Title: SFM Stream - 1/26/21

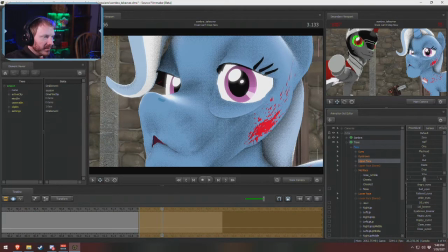She's like, ooh, oh, nope, oof, that was, I'm like, oh yeah. Yes, ooh, that's it. That's just, I don't think I can do anything to this that just won't make it creepier. Nope, that's still creepier.
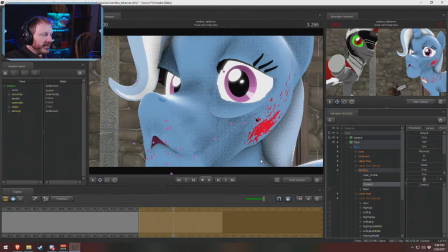Nope, yep, we're gonna fix Trixie, because this is getting a little, she doesn't want to be fixed. It's like, this is me now. Like just love me as I am.
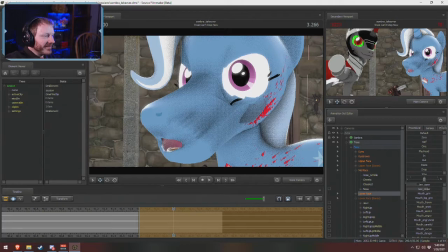Nope, everybody makes fun of me.
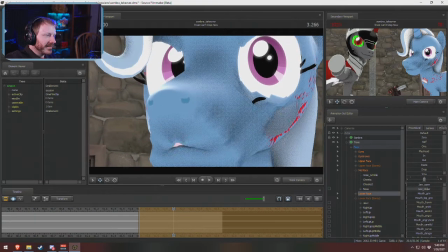I care. Give me a hug. No, you take back your nose, and then we'll think about it.
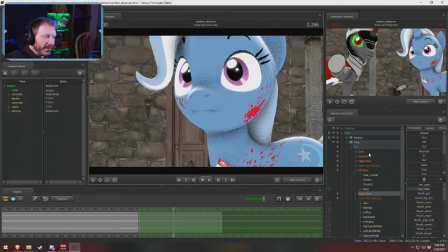There we go. Okay, she fixed. What was I doing? Okay, we're doing eyes. That was what we were doing. Okay.
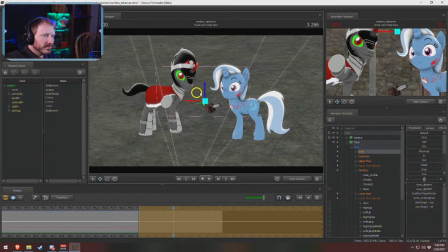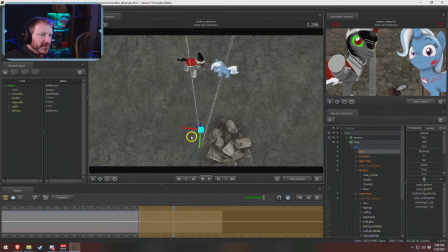It's got to be further away because it's just too close of a look. I'm not messing with Trixie. Do not like Trixie as she is.
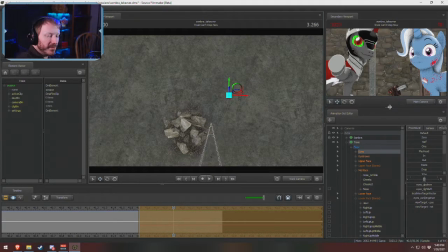This is the Trixie. She's, just because she has some problems doesn't mean you shouldn't love Trixie. This is the same. I want to see Michael's response when Argo does this to Derpy.
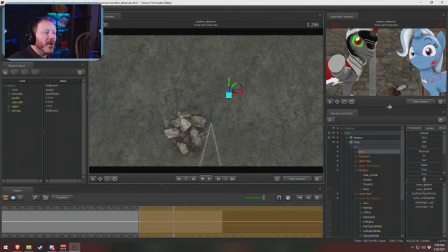I can, it'd be like, no, why, Derpy, no. Somebody did too many drugs. Never too many. Like she had some really bad plastic surgery in an attempt to be pretty.
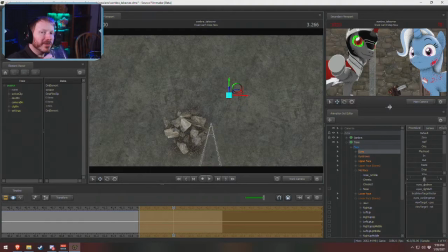It was a nose lift. Is that a rhinoplasty? Yeah. I mean, the stupid faces. Done it many times.
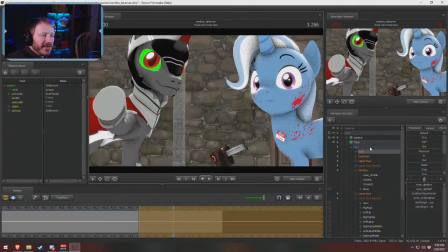Yes. Well, because if I select face, so these two groups right here are bones. If I select like basically
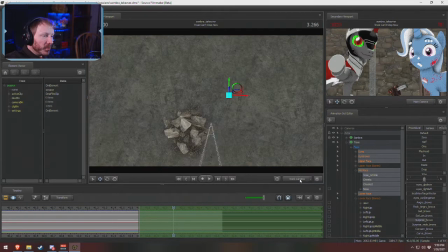face by accident without bones, it's more than like, well, okay, it's going to involve the nose, but normally it wouldn't really move that much, but it's going to move the nose and at least the eyebrows. But if I select eyes, the only bone that's in there is view target, which is where the eyes are looking.
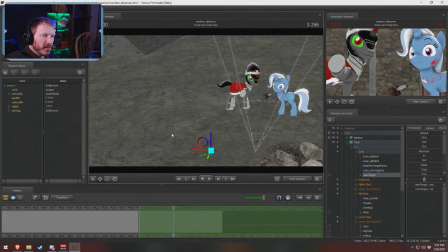About a bug. So that's where the confusion was, I guess. Being lazy in my chair and puts my head low. No, she doesn't need to be fixed.
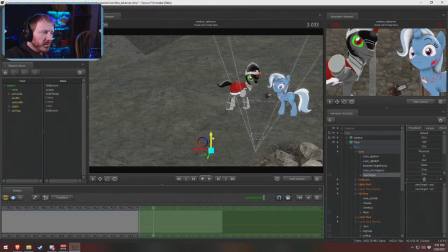She's fine. I do want to put the eyes a little bit higher because I don't want.
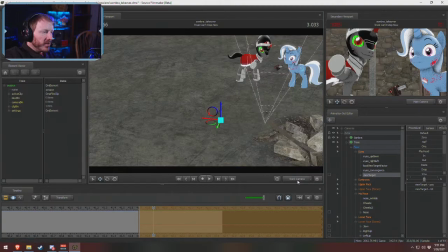There's this kind of like an area with the camera, so you can see over here where she's looking. Because if I have her look right here, then that's fourth wall breaking. She's basically looking at the camera or very close to at the camera, and that is distracting. It's not good.
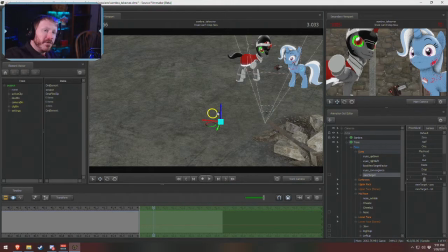So I want to have her look not just over the camera, but far enough over that it can't be interpreted as looking at the camera. So I'm thinking about there is pretty good.
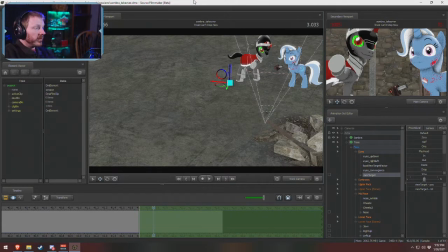And hold on one second. So because I started earlier, I didn't eat dinner. So I'm going to start the oven so Michael can handle that when he gets home. So be back in 1 sec.
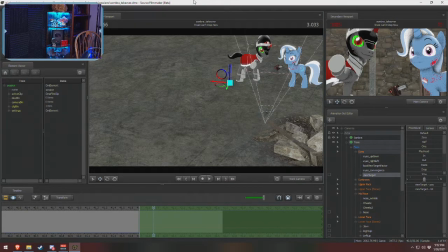All right. Food is important.